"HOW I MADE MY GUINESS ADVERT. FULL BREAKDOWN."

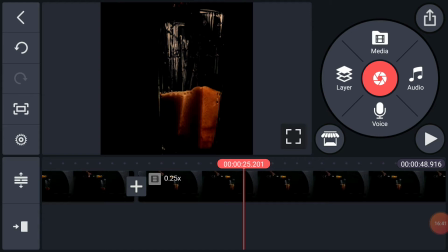[16:38]
And actually all my videos, I shot them 60 frames per second, so that I can get a really good slow-mo edit without making it look choppy. I don't like choppy slow motion, so I had to shoot all of them at 60 frames per second.
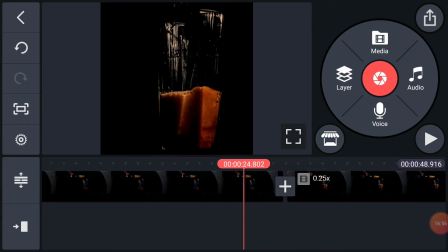[16:56]
So that's why you can see the slow-mo over here is really smooth. Then for this, while doing this, I added a layer called dimensional mirrors.
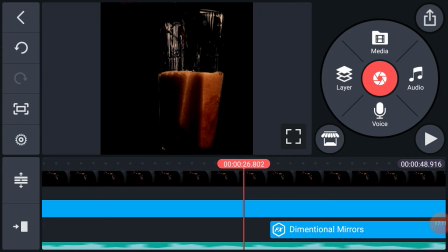[17:10]
So dimensional mirrors it's similar to kaleidoscope.
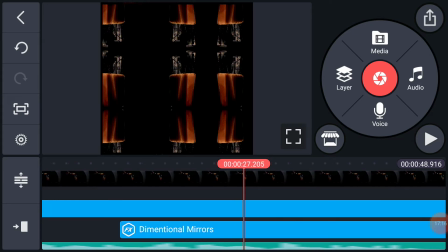[17:16]
Understand? Just creates mirrors, like multiple dimensions of the subject or the object in place.
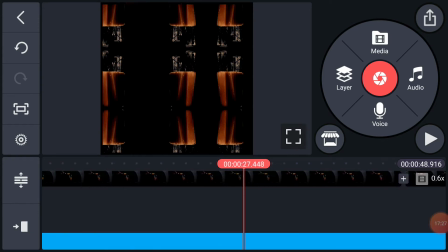[17:26]
So that's what it does basically. And I just added it for a little while.
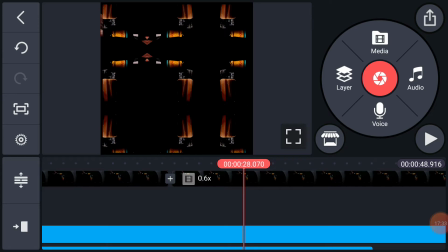[17:32]
Then went over to the next video, added it for a little while. This is just like a continuation of where I'm pouring the beer.
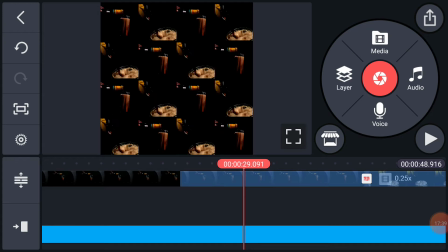[17:39]
Then that was about it.
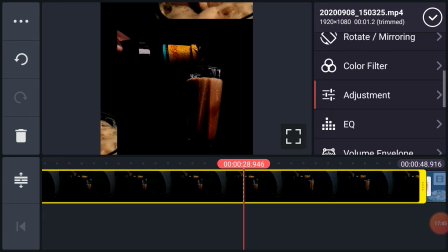[17:44]
No much editing, adjustments, regular adjustments.
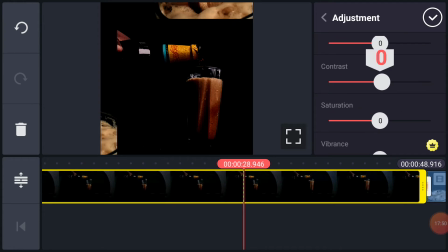[17:49]
I increase the contrast, because when I do not increase the contrast, you get to see the background for what it is.
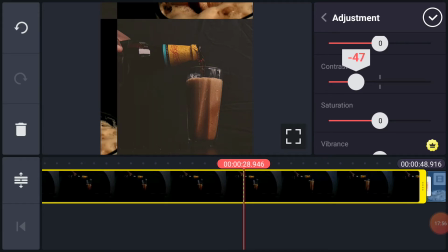[17:55]
As you can see those blacks, and you can see that the background wasn't actually,
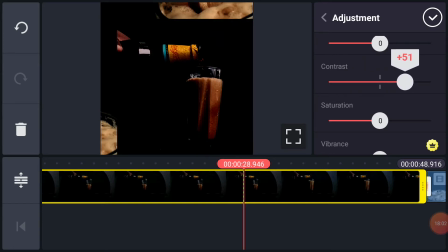[18:01]
but increasing the contrast actually makes it seem studio-like. So that's why I did that.
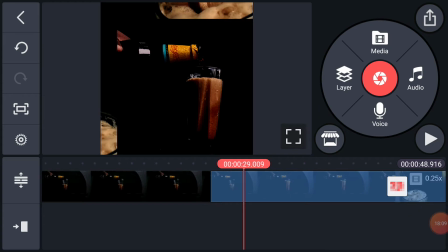[18:06]
So in case you guys have that in mind, have that question in mind. So I went over to the next
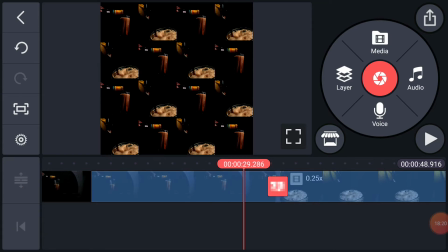[18:18]
clip, but we added a transition here, picture-in-picture color tiles.
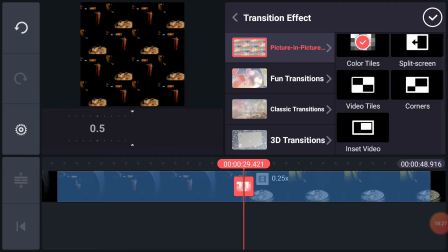[18:26]
I keep on telling you guys, use any of them, but all the transitions in here, honestly, are actually trash.
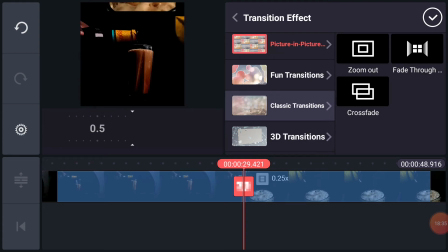[18:33]
You could get more, and I'll advise you to get more if you could get more. But honestly, most of them are just like really gimmicky.
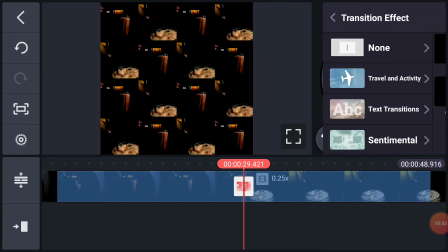[18:41]
This was just what I could manage at the time. You understand? So, and now we'll go over to the next video.
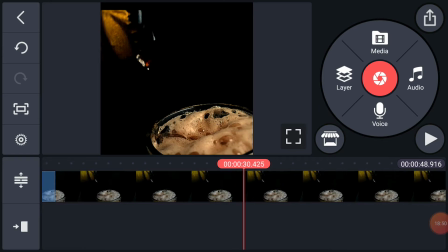[18:49]
Nothing much here. Just a slow-mo video.
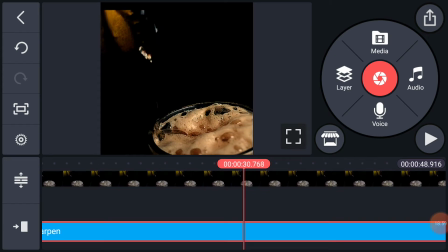[18:57]
A layer of sharpening was added, to make it sharper. Let's reduce the sharpening so you can see how it originally looks.
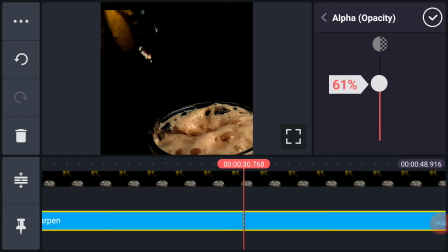[19:05]
It looks kind of dull, so I just added a layer of sharpening. Okay.
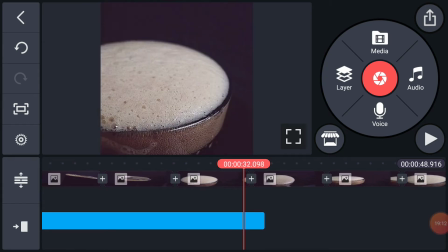[19:12]
Then another picture clog of 1, 2, 3, 4, 5, 6 pictures.
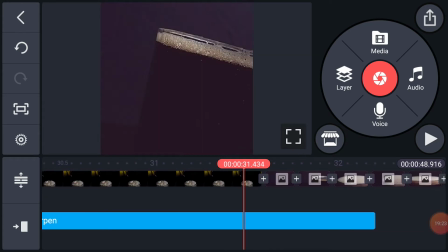[19:23]
And this kind of leads you, tells you, okay, the next clip is going to be about
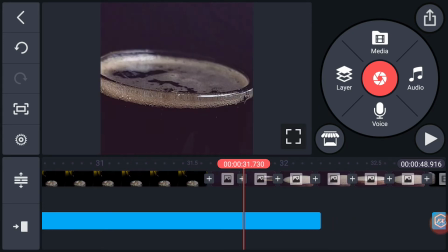[19:28]
the glass cup, no more about the bottle.
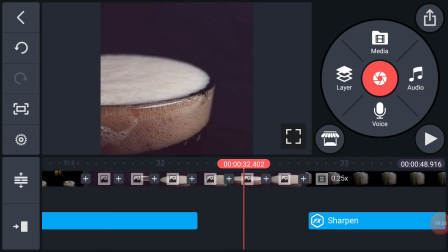[19:33]
So you can see it just shows you about the glass cup, then leads you straight up.
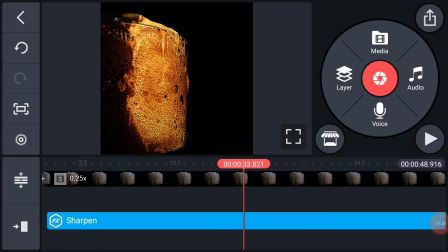[19:40]
So now I like this shot a whole lot, because while doing this, it was just so sick, honestly.
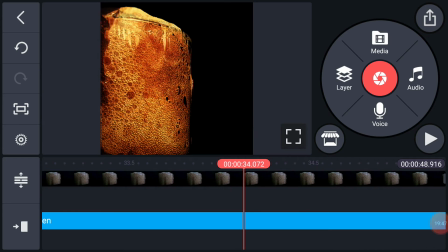[19:47]
So I added a layer of sharpening, and I also added a layer of
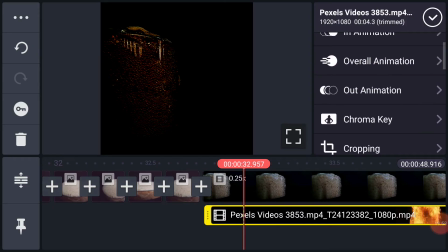[19:56]
my fire clip. So if I reduce this, you get to see that no biggie, still the same,
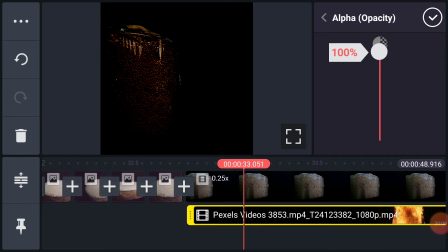[20:07]
increase this. Well, you can see that I added a layer here. And which blend mode did I use? I want you guys to guess.
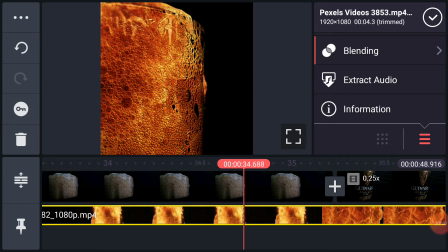[20:20]
So if you guessed it right, I'll give you a gift. Yeah, a gift. No, God will give you a gift. God will give you a gift. So I used overlay. So all those who got it, I've gotten a gift from God. So basically, that was what I used.
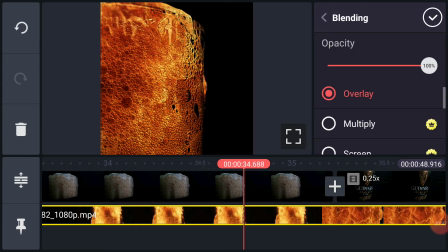[20:37]
You understand? Because, like I said before, I don't really know how to explain this. I just know how to use this really well.